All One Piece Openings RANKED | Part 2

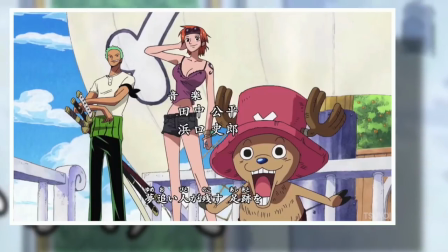Brand New World took everything Kokoro no Chisoo through at us and amplified it by an order of magnitude. thrusting us straight into the thick of adventure and never once stopping to break,
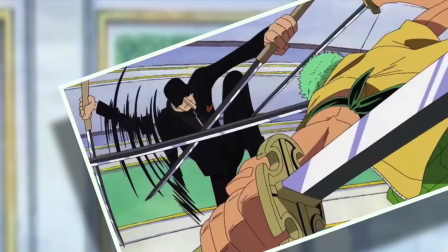which is a thing you could do when openings were short. All Brand New World does is keep building and building,
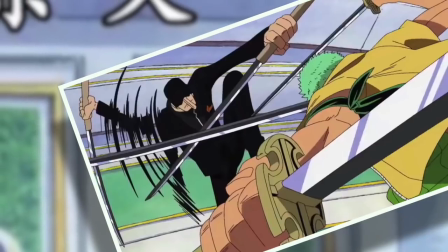eventually culminating in yet another stunning action montage, this time featuring the Straw Hats facing off against CP9.
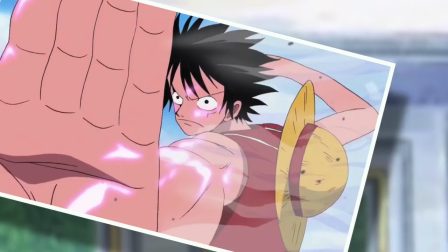And if the moment where Luffy invokes gear second and fires a jet pistol at Bluno doesn't get you incredibly hyped for what's going on,
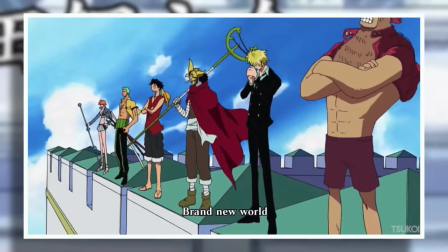then I hate to tell you this, but you probably have no soul. There is nothing I can find in the way of criticism to apply to Brand New World.
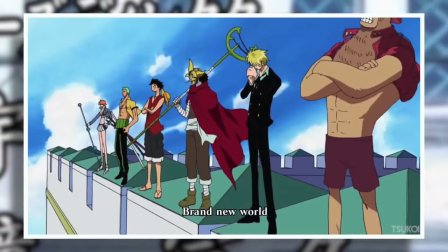However, I must say that this opening is one of the greatest tragedies of the One Piece anime because it only played for a mere 15 episodes.
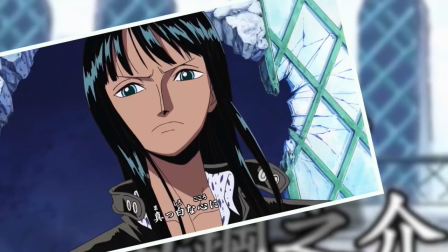That's 15, not 15. Because if you don't count the Straw Hat version of Wii R, then the openings on either side of Brand New World,
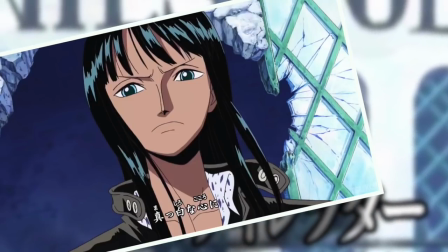being Kokoro no Chizu and Crazy Rainbow, played for a total of 57 and 42 episodes,
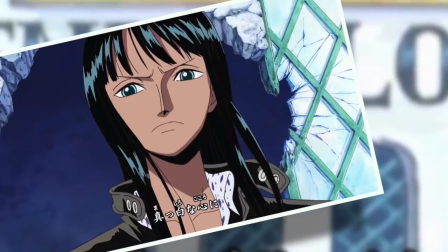respectively. 15 episodes is not enough for something as great as Brand New World, and I don't think I'm alone in that opinion.
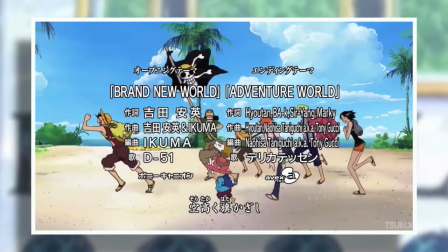It is simultaneously one of the greatest openings that One Piece has to offer, and the single most wasted opening in two decades of animation.
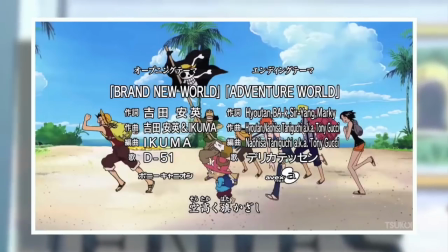I just don't understand why you would go to all the effort to craft something like this just to dump it after a mere couple of months.
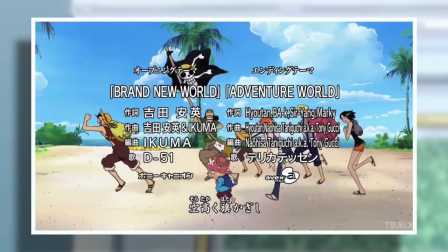A true travesty, but Brand New World will always be a huge part of my world. Although my absolute favorite opening is still to come.
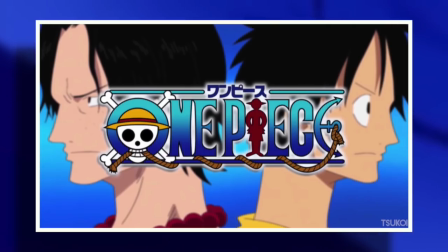Number one, One Day. Oh, what a stupidly good opening.
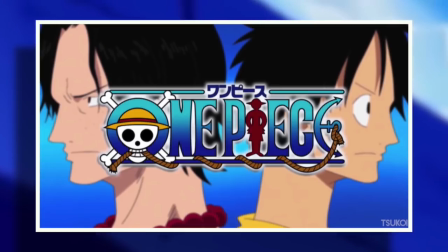This was a very unexpected victory here because One Day is another one of those slow burn kind of songs, which contains a ton of static action right at the beginning.
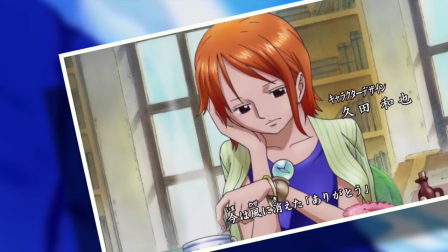With like Luffy doing a slow walk and showing the Straw Hats doing particularly mundane things aboard the Thousand Sunny,
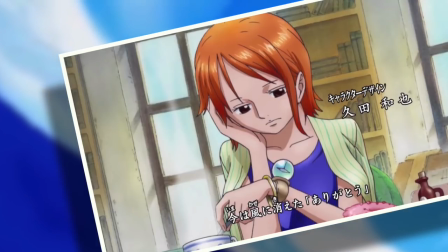but coupled with the music, which has this similarly slow paced but highly emotive tone, it just works.
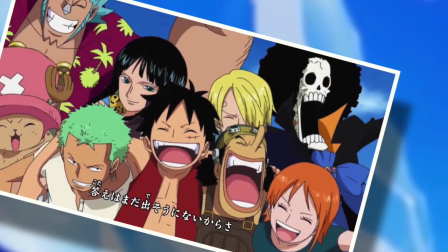And context is also very important to remember here because this opening was used during Marineford. And so the Straw Hats have been gone from the series for quite some time.
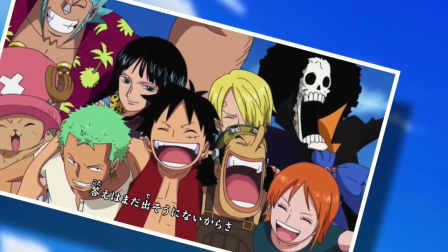So even being able to watch them do simple stuff was a fierce jolt of nostalgia and one that I can still feel when re-watching this opening to this day.
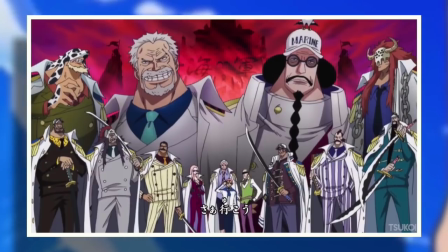But the beauty of One Day is that while it takes a while to get moving, it just keeps steadily building.
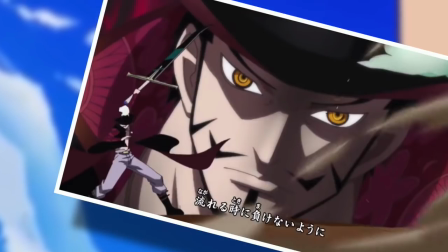And before you know it,
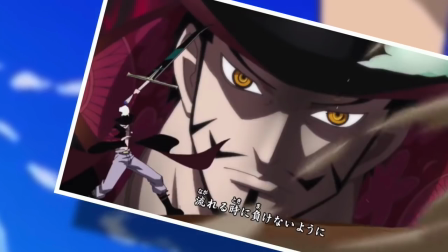the final chorus is showing you action from some of the world's most profound figures with Mihawk Slash in particular being one of my favorite things I have ever seen in an opening.
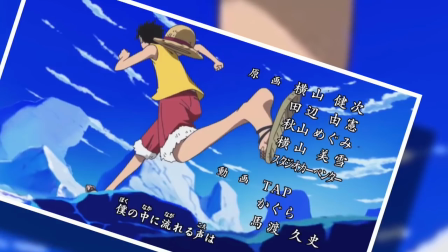But the core of One Day, which is something I don't think any other One Piece opening has ever done,
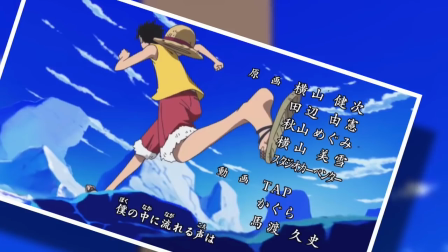is that it has a clear through line in that throughout the entire opening, it is about Luffy's journey to reach Ace,
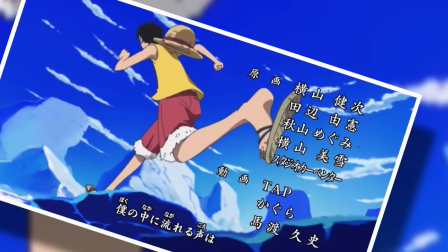which starts out walking and eventually breaks into a run over the course of the song and flashes back to their childhood, and it ends with Luffy finally reaching him.
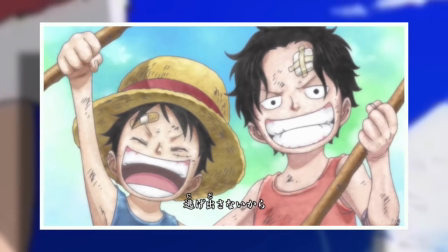So unlike most openings, it's not just a random assortment of scenes like the Straw Hats aboard the ship, marine action, arc-specific events, looming world figures, etc.
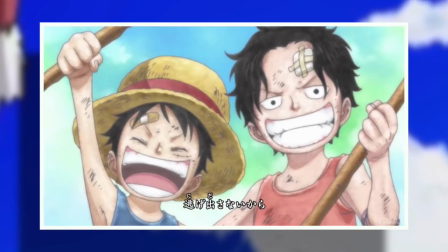No, one day actually tells a story of its own, with everything we see, be it friends or foe,
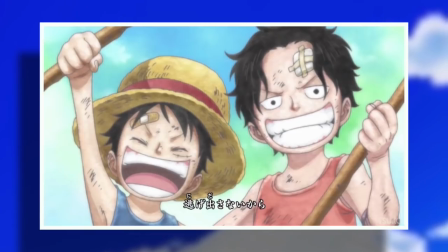serving as either an emotional backdrop or a visual obstacle to re-chase, which actually perfectly mimics the feeling of Marineford.
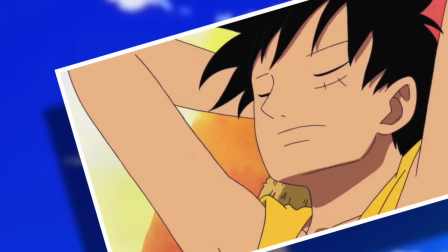This opening has no right to be as good as it is.
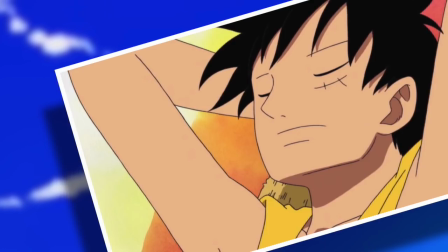To me, it is a perfect storm of brilliance and one that is going to be near impossible to top for the rest of the lifespan of the series.
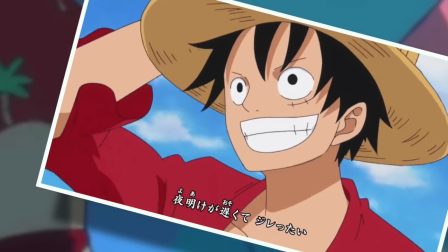But that pretty much does it for part two of the Grand Line Review Anime Opening Rankings. If you enjoyed this video and the content this channel produced in general,
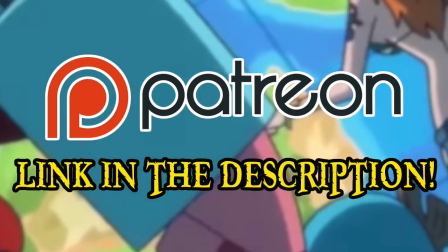then please do consider donating to the Grand Line Review Patreon because the support of all of you amazing people is what continues to make this channel possible.
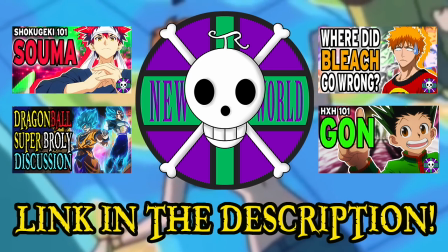And if you'd like to see more videos like this but applied to other anime and manga series, then please do check out my second channel, New World Review, for all of your wider needs.
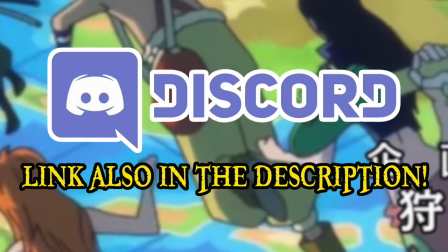And if you'd like to join the fun at any time, then please do head over to my Discord server, where a wide array of shenanigans takes place on a daily basis.
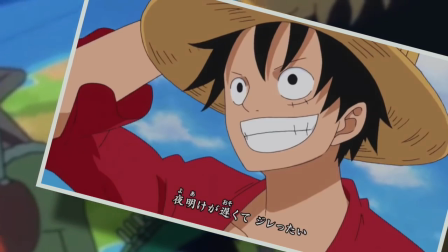And finally, please do comment once again with your favorite openings in the series. This has been the Ground Line Review, and I'll see you next time.